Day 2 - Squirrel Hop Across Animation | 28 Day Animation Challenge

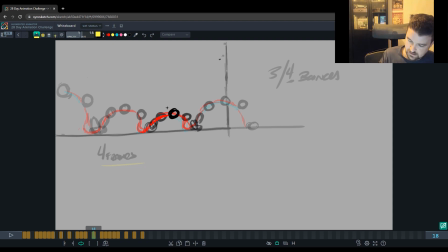Every wave here, we have this shape like that. Okay? And it changes only slightly kind of as it goes over the top of that wave. So every time we're there, that's the kind of shape we're getting, right?
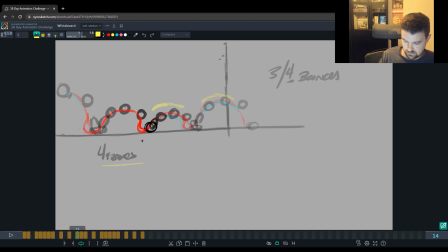And then every time we're kind of at the bottom, we're getting this. Okay? That is basically mirrored images of the same shape, right?
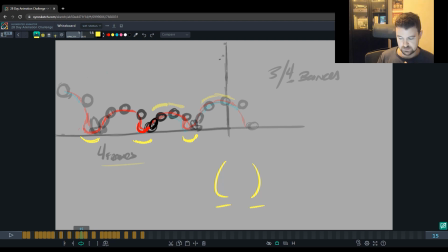It's like a C shape and a reverse C. Okay? How we transition from one to the next, when we had those breakdown keys where we're transitioning from one key pose to the next, like this one,
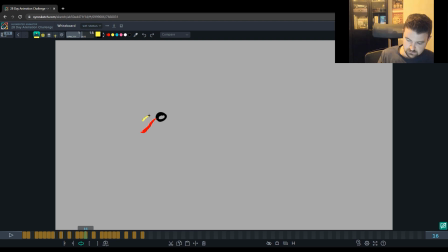it's the base of the tail is getting closer to this shape sooner, and then the bottom of the tail is closer to this shape where it came from. And that's kind of giving you the S shape. Okay?
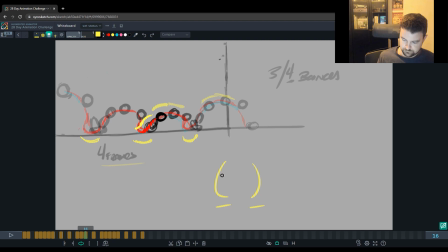So it's kind of like, I put them both side by side.
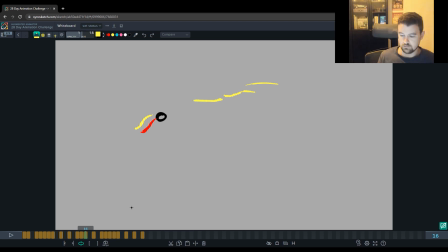Like that. Okay? So that's how you transition. We're building in overlap into the poses because we're telling it by having this kind of shape here,
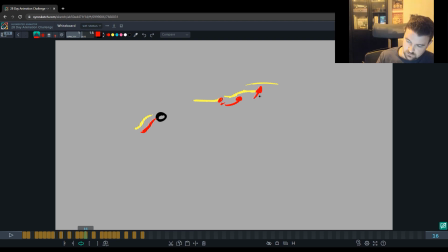we're defining that this base of the tail starts to go up and into this one sooner. Okay, so it goes there earlier, and this part kind of hangs back.
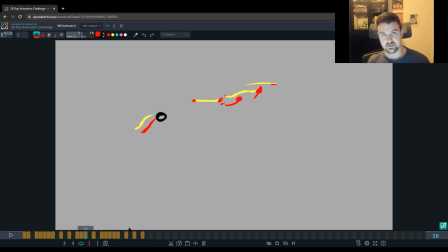It kind of stays where it was. That is overlay, right? And now once everything kind of gets there, it needs to finish that motion. It's got energy of like that the base of the tail had dragged, and then once it lifts up to the top, it has to follow through.
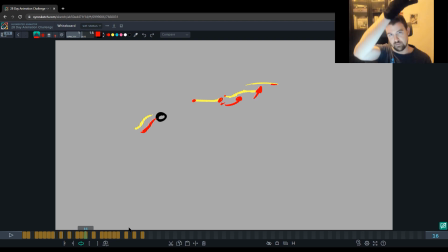So it has to continue coming up and then back down, right? It has to go with the rest of the flow. So it eventually has to lift and then kind of hang and then drip back down, and you start the whole process again. But we're building in the overlap in the shape. We're following this wave.
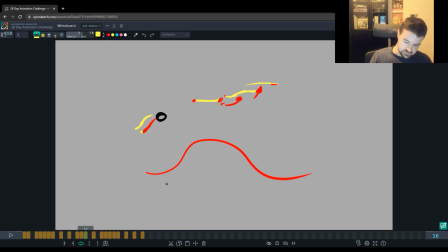And the whole thing to look out for is that the tip of the tail follows on this clean arc. That makes it easier to watch, okay? It gets even better if you have your spacing just like a ball bounce to where it's towards the top
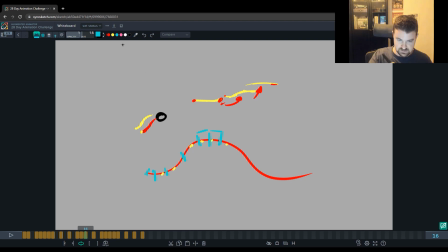here and towards the bottom where that tail really favors being here, here, here, where it's hanging low for a while. And then as it comes up, it kind of zips up to the top, just like that ball does.
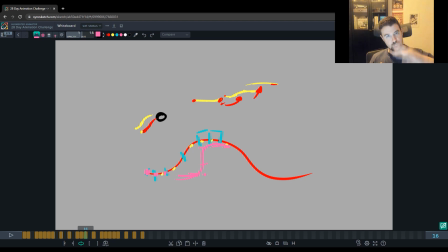That's how we can get very smooth movement in that tail. It'll feel like it has some hang time, and then it zips down, and then zips up, right? And if it follows on this arc, it'll be very, very fluid. So we're gonna do the same thing inside of Maya.
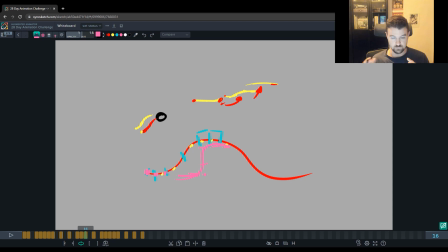Really quick, it's gonna be doubling down on, we already really covered everything you need to learn here. And did it in a rough 2D animation format. But now we're going to dive into Maya. You can see how we take that concept and just bring it to life on the character.
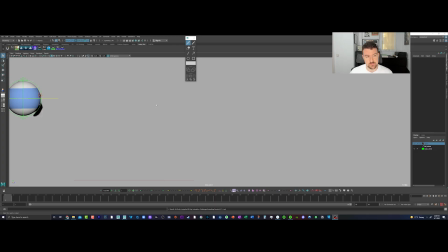Since our planning was some rough 2D animation that we can use as a decent guide here for the bounces and the tail, you know, our timing will change. Some of the size of the bounces may get adjusted, but for the most part, it's a pretty good guide. And so we brought that into I brought that into Maya here.